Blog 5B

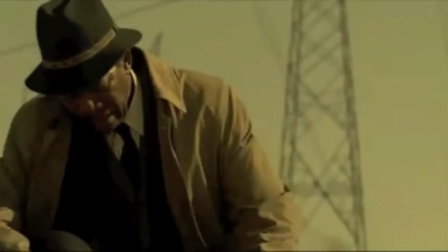(0:00)
Alright, so the movie we're looking at right here is Seven with Brad Pitt and Morgan Freeman.
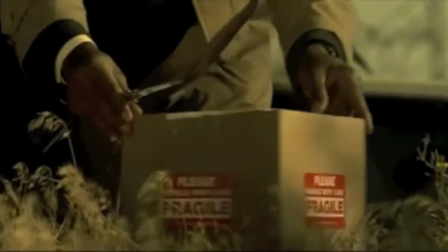(0:05)
In this scene, we have Morgan Freeman, Brad Pitt, and Kevin Spacey. As you can see, all the colors are earthy tones except for red.
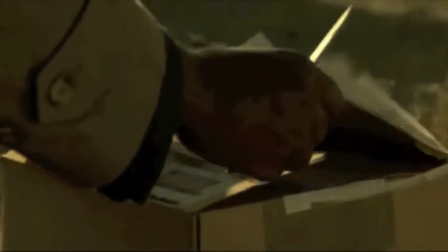(0:13)
Red's a really important color in this scene. As you can see, the fragile marks that you just saw were in red.
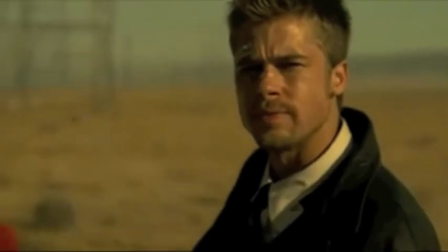(0:18)
Morgan Freeman's opening a box with blood that's got red. And here, I'm going to pause it right about here.
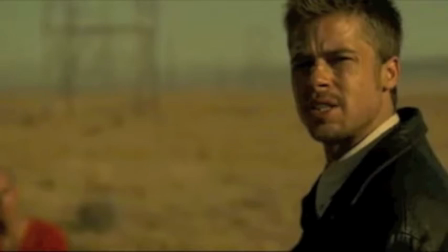(0:25)
What you can see right there is that Kevin Spacey, even though he's clearly in the background, is red. What the director and cinematographer wants you to do is really to focus on him. The camera is focused on Brad Pitt, but Kevin Spacey's character is really important in this scene,
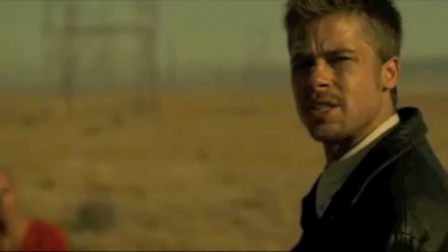(0:43)
and so that's why he's dressed in red while everyone else is in the brown, dark, earthy tones.
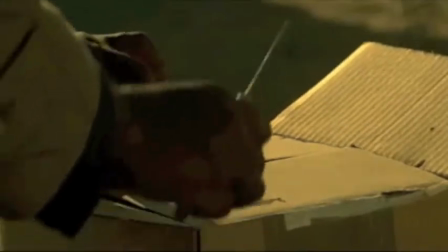(0:51)
Alright, back into the scene. Another really important thing to point out is the use of diagonal lines.
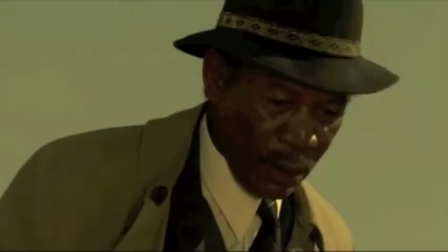(0:57)
Diagonal lines are everywhere throughout the scene. It's really important to point out that there's a reason that
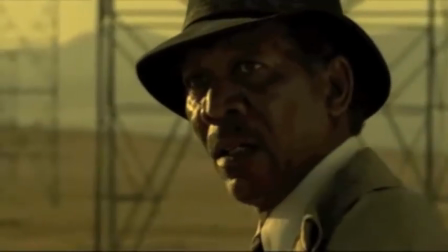(1:04)
the makers of this film chose to put this in an open field with all the power lines.
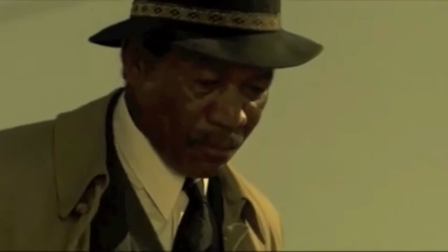(1:11)
These power lines create diagonal lines everywhere. You have the crisscross supporting beams holding up the metal power
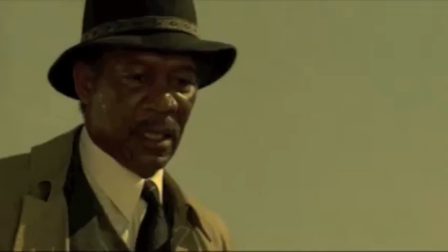(1:20)
line structures, and then you have the power lines going every which way. And the landscapes even in diagonal lines.
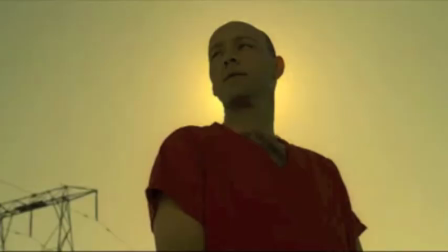(1:30)
But the horizon lines are in diagonals a lot of times.
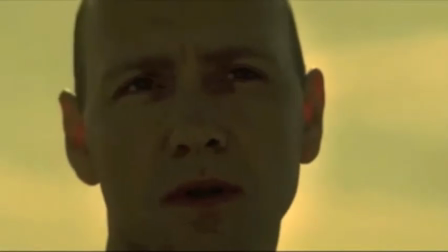(1:34)
What you're going to see pretty soon here is the person in the helicopter watching
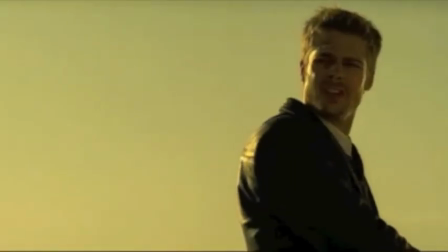(1:41)
Morgan Freeman run, and the road that's going to cross through here is also going to be in a diagonal line.
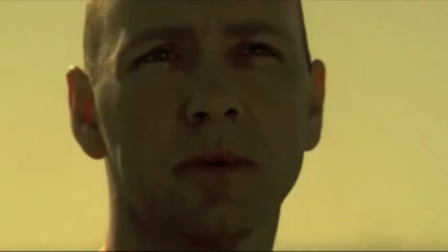(1:49)
The dialogue kind of breaks it up a little bit.
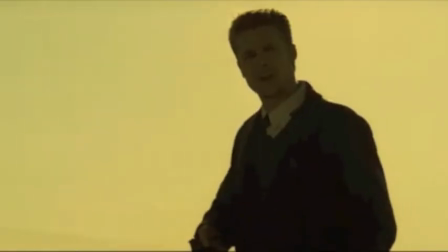(1:57)
Right here, yeah, you see the roads in a diagonal line. And then as Morgan Freeman keeps running,
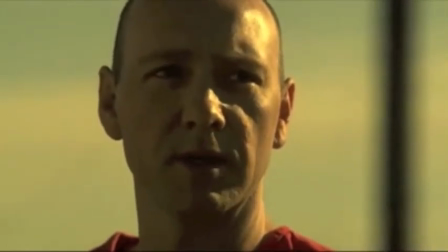(2:03)
what you're going to notice is that the horizon line is also a diagonal line.
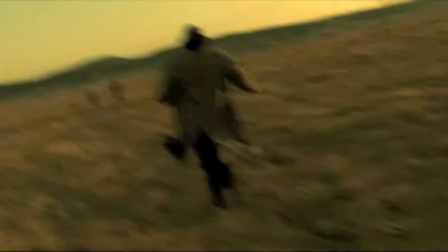(2:11)
If you look at this freezed frame, even though it's out of focus because it's moving, what the directors did here is they used what's called a Dutch angle. It's a tilted camera angle to really create a sort of confused, disconnected feel.
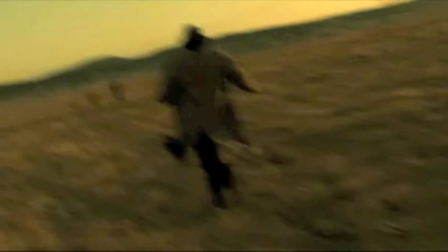(2:27)
The horizon line is, again, diagonal, which supports our theme of use of diagonal lines.
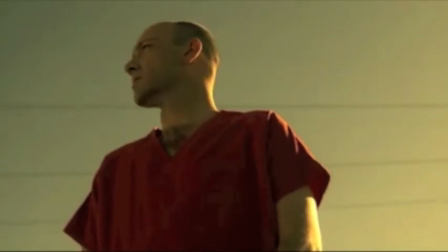(2:40)
All right, finally, there's one last thing I want to talk about within this video.
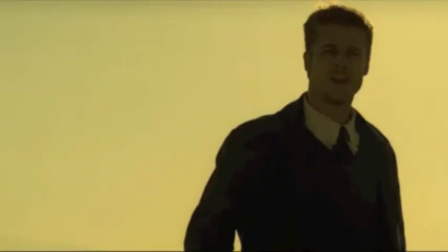(2:45)
The way that the characters are positioned, the spacing between them, and just how they're laid out is very important.
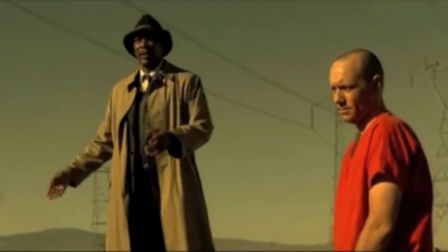(2:56)
Brad Pitt is facing Morgan Freeman and Kevin Spacey.
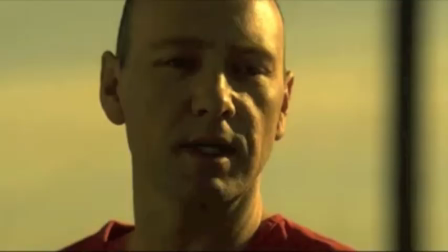(3:01)
And Morgan Freeman and Kevin Spacey each want Brad Pitt to do different things.
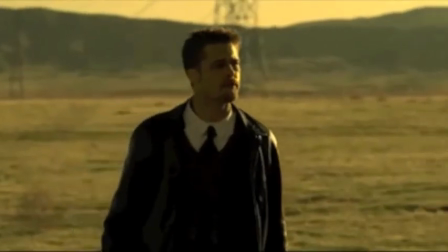(3:06)
Morgan Freeman's trying to convince Brad Pitt, hey, don't kill Kevin Spacey,
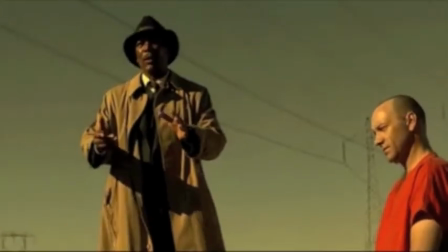(3:11)
while Kevin Spacey's really wants Brad Pitt to murder him and complete his evil plans.
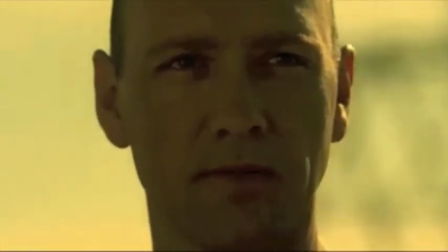(3:20)
Brad Pitt, as you can see, is torn up over this. That's why he's the one who's moving back and forth, while Kevin Spacey and Brad Pitt are going to stay real still.
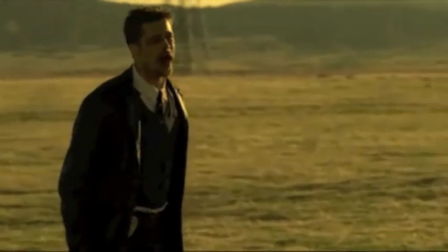(3:28)
The backgrounds might move around them, but relatively the shots don't move.
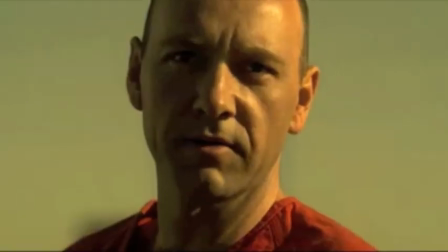(3:34)
While Brad Pitt's all over the place, moving around back and forth, right to left, Kevin Spacey does not move.
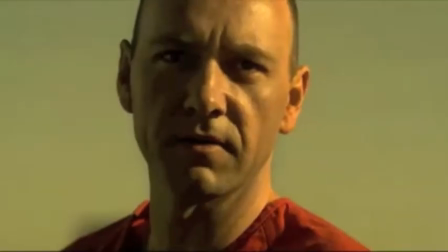(3:41)
It's still just that really centered close-up.
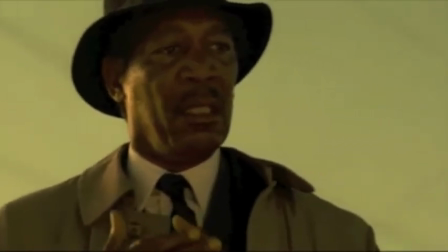(3:46)
This kind of shows, the whole disagreement that's happening between Morgan Freeman and Brad Pitt and Kevin Spacey.
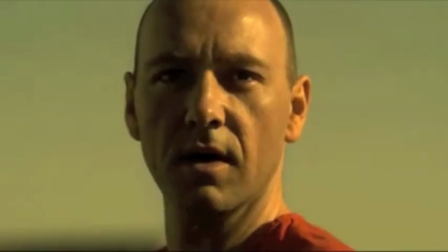(3:56)
It presents the whole,
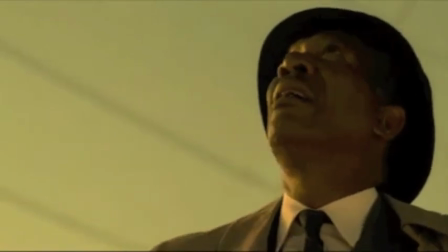(4:02)
choice that Brad Pitt has to make between what he's going to do, and it really sets up a lot of tension for the scene.